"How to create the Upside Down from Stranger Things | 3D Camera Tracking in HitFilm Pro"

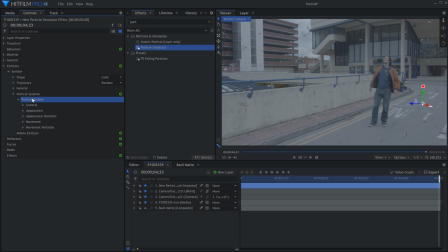285s
Checkmark Align to Motion. To make the particles fade in and out, let's select the system and come up to the Lifetime panel. Select Alpha and change the type to Gradient. Add a black point at the beginning and end.
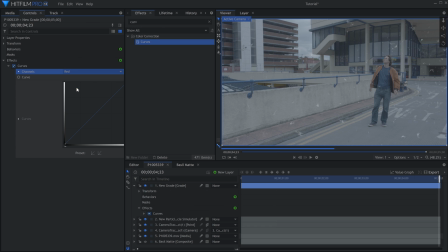300s
The blue color was applied with a grade layer on top.
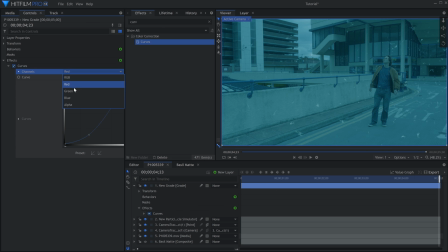303s
I used a curves effect to lower both the red and green channels, then darken everything on the RGB curve. I'll also use a bleach bypass effect to crush the shadows a bit more.
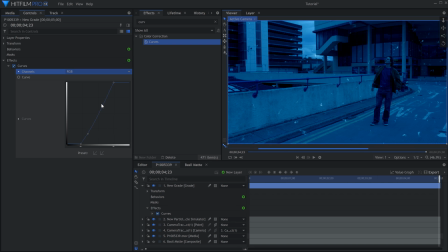317s
There were a few complications with this specific shot because of the lighting.
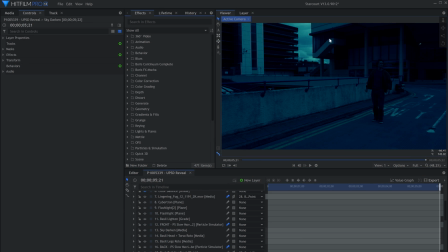321s
I found that when I decreased the brightness enough to make it look like night, this piece of the sky was the only thing visible, and Basil was hidden in darkness. So I drew a mask on a black plane set to the multiply blend mode to darken it down. I then used another curves effect on a grade layer that was masked around Basil to brighten him up.
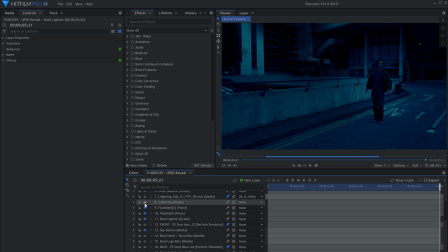339s
Still, the scene was too dark, so I added two light flare effects on either side of the screen. I used the flashlight preset from the free lens flare pack we released not too long ago. Let me know if you have any questions about today's effect, and don't forget to check out the FXhome store for 25% off storewide. I'll see you all in the next video.